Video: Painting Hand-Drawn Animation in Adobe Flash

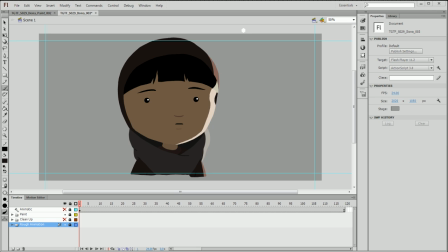Hi, welcome to another Base14 tutorial with Base14.com. I once again am Tyler Kupfer, and today I'm going to be talking about how to paint hand-drawn animation in Adobe Flash. Now, I recently did another tutorial about how to make hand-drawn animation and promised that I'd be back explaining how,
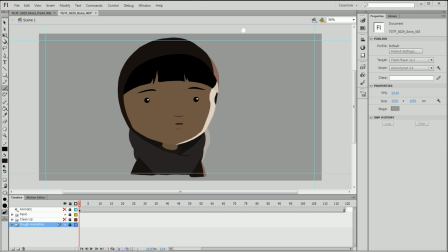with our film, The Girl and the Fox, we created the paint effect that we used throughout the film. So I'm going to show you a little bit of inside secret of how we got that effect. Now, the way we stylized this specifically is what I call contourless animation style.
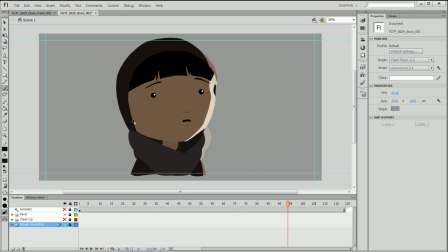So it's all painted and it's all colorized, but there are no black contour lines that you would normally see in hand-drawn animation. And it takes a little bit of extra technique to get this style, but it's pretty straightforward to get using Flash or other programs.
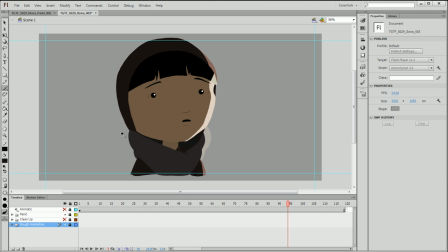This style is becoming a bit more popular nowadays, the way that it's being integrated into 3D rendering. And I think you'll find this tutorial pretty helpful. Let's go ahead and get started.
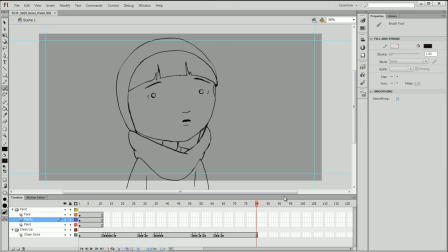All right, so here I've got my starting file. You can follow along if you download the files that are included with the blog post that's linked below in the article description.
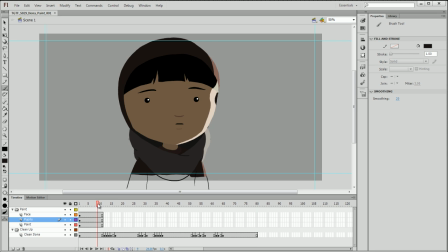Now, the way that we used our pipeline was that we would draw
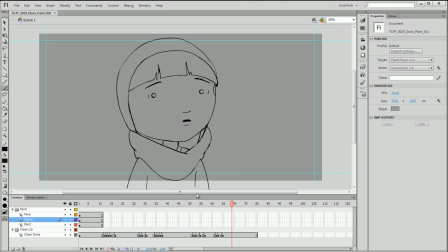normally all the hand-drawn part first and create it all with lines, and then that would be passed off to a painter that would use this line animation in order to create the hand-painted part. We broke this up into two different layer folder structures.
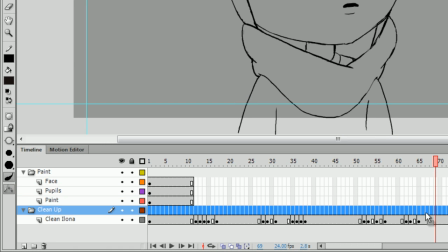There's the cleanup, which is the cleaned-up animation, and then we have another folder that's paint.
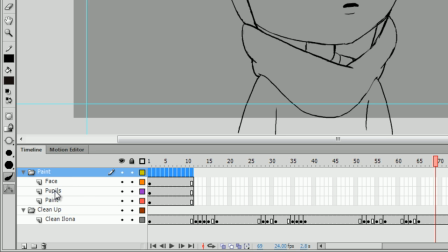And we split that into three other separate layers. Paint, which is just the main colors, pupils, and I'll talk about a little bit about that more in a moment, and then the face details, which are the nose, the mouth, and all that.
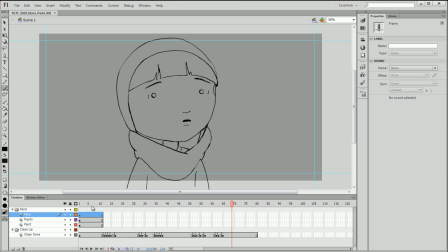We just find it useful to keep the face painting separate from the rest of the geometry. So the first step is to duplicate all of the frames that were created in the animation.
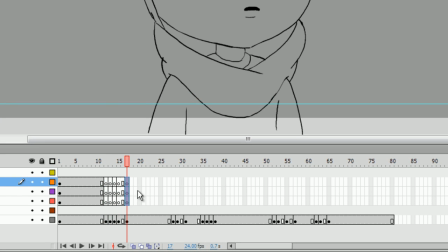So I select blocks of the timeline here and hit F7 to create a whole bunch of empty keyframes. But I make sure that I'm duplicating the timing exactly, so that way while I'm painting this, it will match all the hard work that the animator has already done.
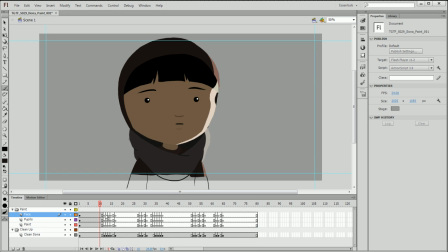F5 just to extend the frame. Now, the strategy that we like to use is to start with the eyes because that's the easiest part.
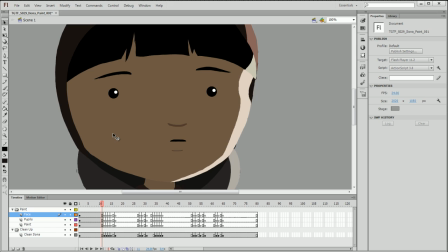And one stylistic choice that we made in this film is to make the eyes symbols. In Flash, a symbol is a pre-made saved object, and that those are just duplicated. So the eyes are the one thing that we don't draw over and over again.
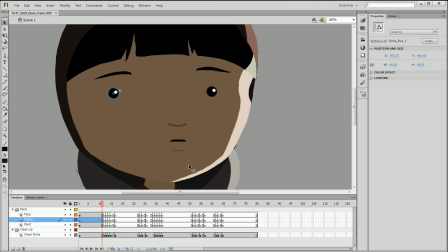And the reason for that is because eyes are such an important part of a character, and it's so distinguishable, so it's very detectable when the eyes are changing shape. So we actually use a symbol so that the eyes are very regular.
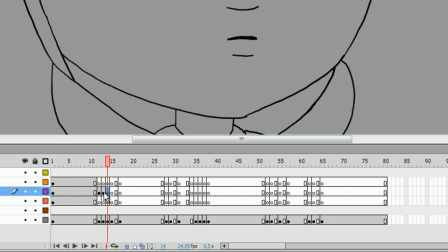So what I would do is I would go through and I would copy this frame. I'm holding down Alt and dragging on the frame over and over again across the entire timeline. I'm just going to do the first couple of frames because we want to keep this fast.
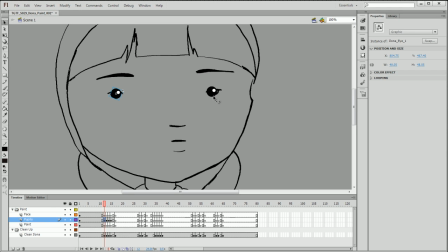So then once I have all the eyes copied, I go through and I just start individually moving them one by one based on what the animator did. So because it's a symbol, this allows me to not have to draw it over and over again.
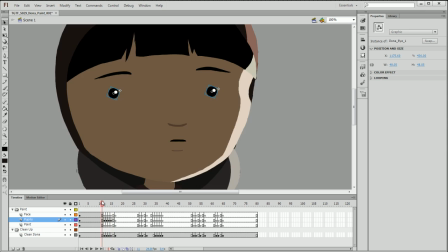I am, however, moving it by hand. And the reason for that is that the human eye is so good at detecting computer-created tweens,
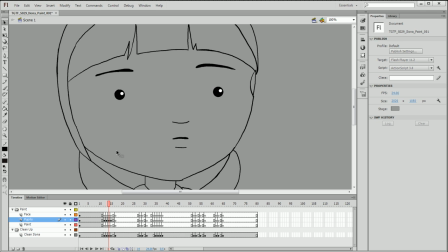so tweened motion animation that a computer has drawn, it's too perfect. And our style, we want to look organic. That's why we're painting it all by hand.
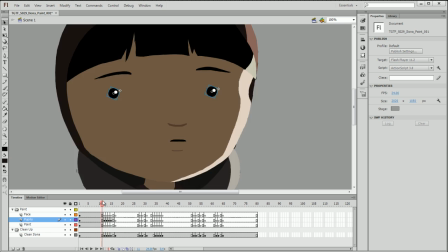So we still reposition the eyes by hand so we get a little bit of that human imperfection.
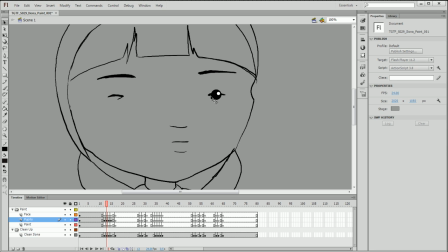The one thing I am going to do is on this frame, she closes her eyes, so I'm going to delete the pupils there because we don't need them. The next step is to start painting the base colors here on the paint layer.